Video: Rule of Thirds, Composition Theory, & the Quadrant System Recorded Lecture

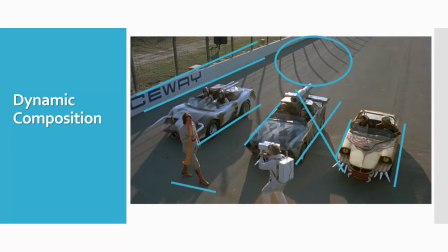(8:11)
All these different diagonals between the shadows, the objects, and everything to create a sense of urgency, to create a sense of excitement.
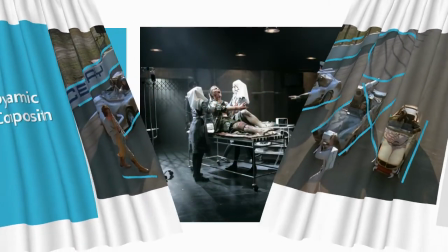(8:19)
Same thing too if we want to create a sense of horror or sense of grotesqueness.
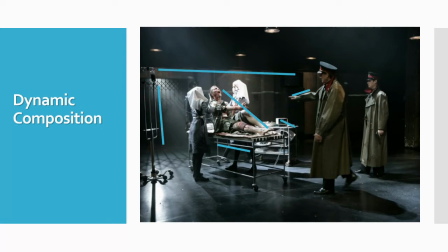(8:25)
What do? We create dynamic shots, right? We see the abundance of now diagonal lines to really get into an aspect of just grotesqueness, horror, disorientation, right? And so it just helps to create those moods and tones.
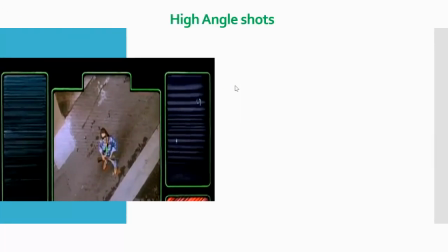(8:46)
Another important kind of angle that helps tell the story are high angle shots and low angle shots. And these can overlap with rule of thirds, they could overlap with dynamic or static compositions. But basically, the camera looks down on the subject from a high angle,
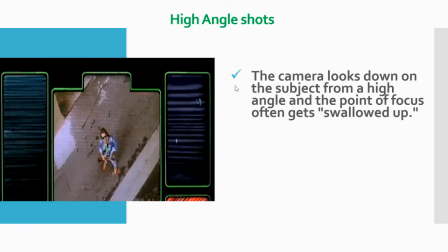(9:04)
and the point of focus often gets swallowed up, right? So that is kind of a key issue.
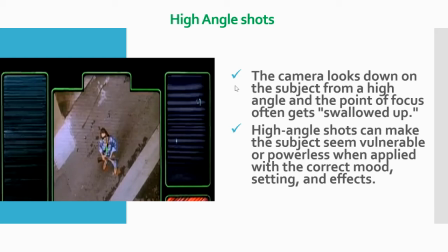(9:10)
High angle shots can make the subject seem vulnerable or powerless when applied with the correct mood, setting, and effects.
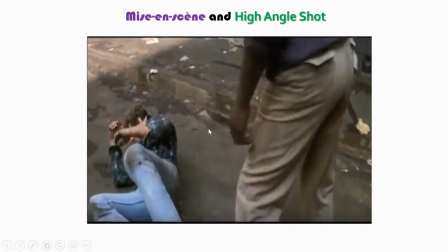(9:17)
And that's kind of a key issue is that powerlessness. Notice when our main character is getting beat up, we see a high angle shot, right? We're looking down on our character as he's getting beat, right?
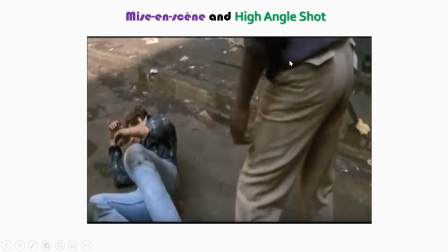(9:29)
To create a sense of vulnerability, to create a sense of dominance for the other character, submission for the other.
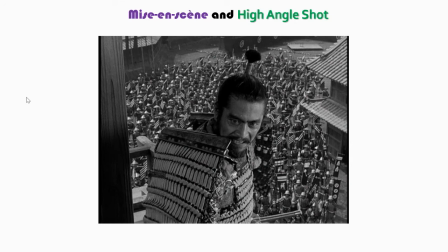(9:38)
So we see this time and time again with high angle shots. Notice the use of the high angle shot for Throne of Blood here. So all of his soldiers, right, are small. They're ants, right, where he is feels that he is a god, right.
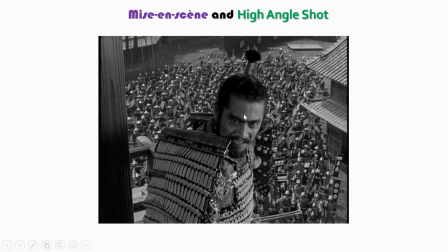(9:51)
So we're using this high angle shot to create a sense of dynamic mise en scène, right? Where we see that kind of visual metaphor where he feels like he's charged. Look again in terms, especially the rule of thirds idea, but we could also look how large he is compared with his army, right?
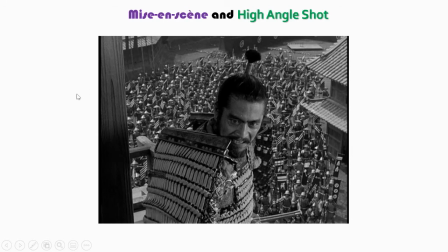(10:09)
That he just sees them as expendable, where he thinks he is a godlike creature.
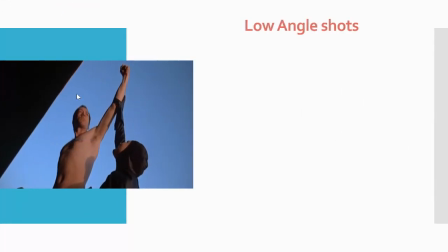(10:15)
So the opposite is a low angle shot, which is to create a sense of superiority a lot of times for the characters that we want to show. So this shot from a camera angle is positioned low on the vertical axis, anywhere below the eye line, and it always is looking up.
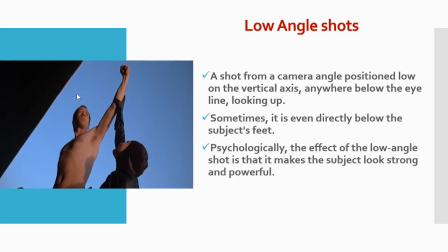(10:32)
Sometimes it's directly below the subject's feet, other times it's playing around with the angle, but psychologically, the effect of a low angle shot is to make the subject look strong and powerful. So look at the example here we have from Death Race, right? When he's victorious, when he defeated the president, right?
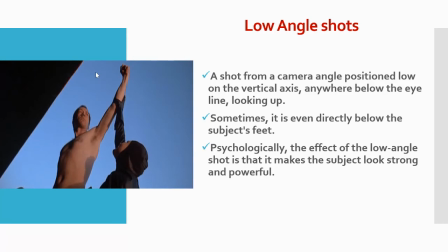(10:49)
Now we get a low angle shot to show that he is victorious. And we even get, of course, that kind of pose that is very synonymous with that.
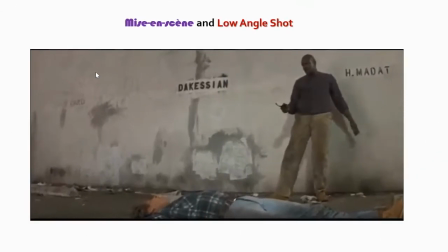(10:56)
Same idea here, right? So instead of now focusing on the vulnerability of our main character, what we're doing is we're going to focus on the superiority, the powerfulness of the aggressor, right?
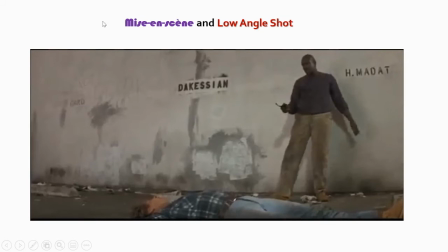(11:11)
So we use a lot of times the low angle shots to again create a mise en scène, but it's the idea that we're creating a power dynamic.
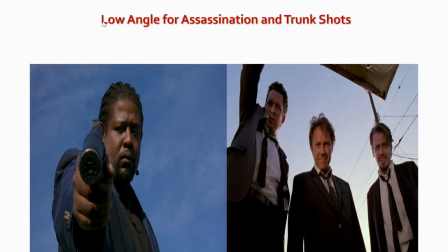(11:19)
So high angle shots, low angle shots always create power dynamics. There is even a trunk shot, right? So anytime there's an assassin, typically you're going to get the low angle for any kind of assassination, like we have in not in our movies, but in other movies that you see.
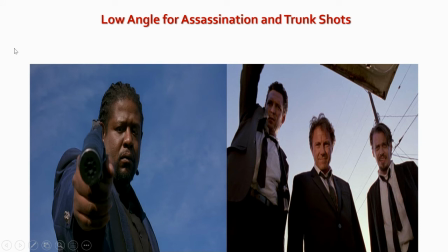(11:36)
So there is a specific shot called trunk shot, which is always low angle, and it shows again, from the point of view of the person trapped. Bad things are happening, right? This person now is in charge. These people are in charge.
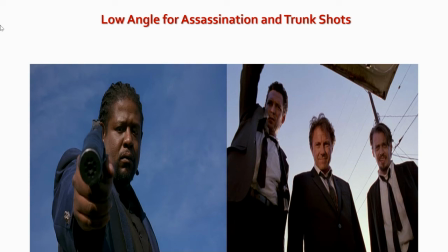(11:50)
So the low angle shot really and the high angle shot really kind of try to create metaphors of power dynamics.
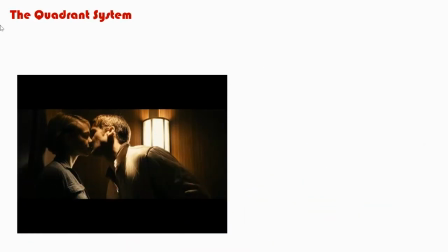(11:58)
Now, the last idea we're getting into in terms of structuring a shot is the quadrant system.
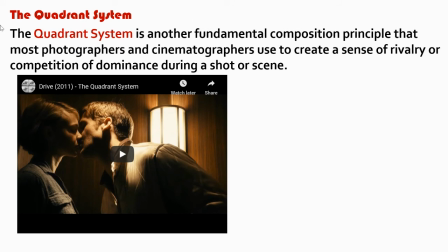(12:04)
So, this idea is kind of fundamental compositional principle that most photographers and cinematographers use to create a sense of rivalry or competition of dominance during a shot or scene as well.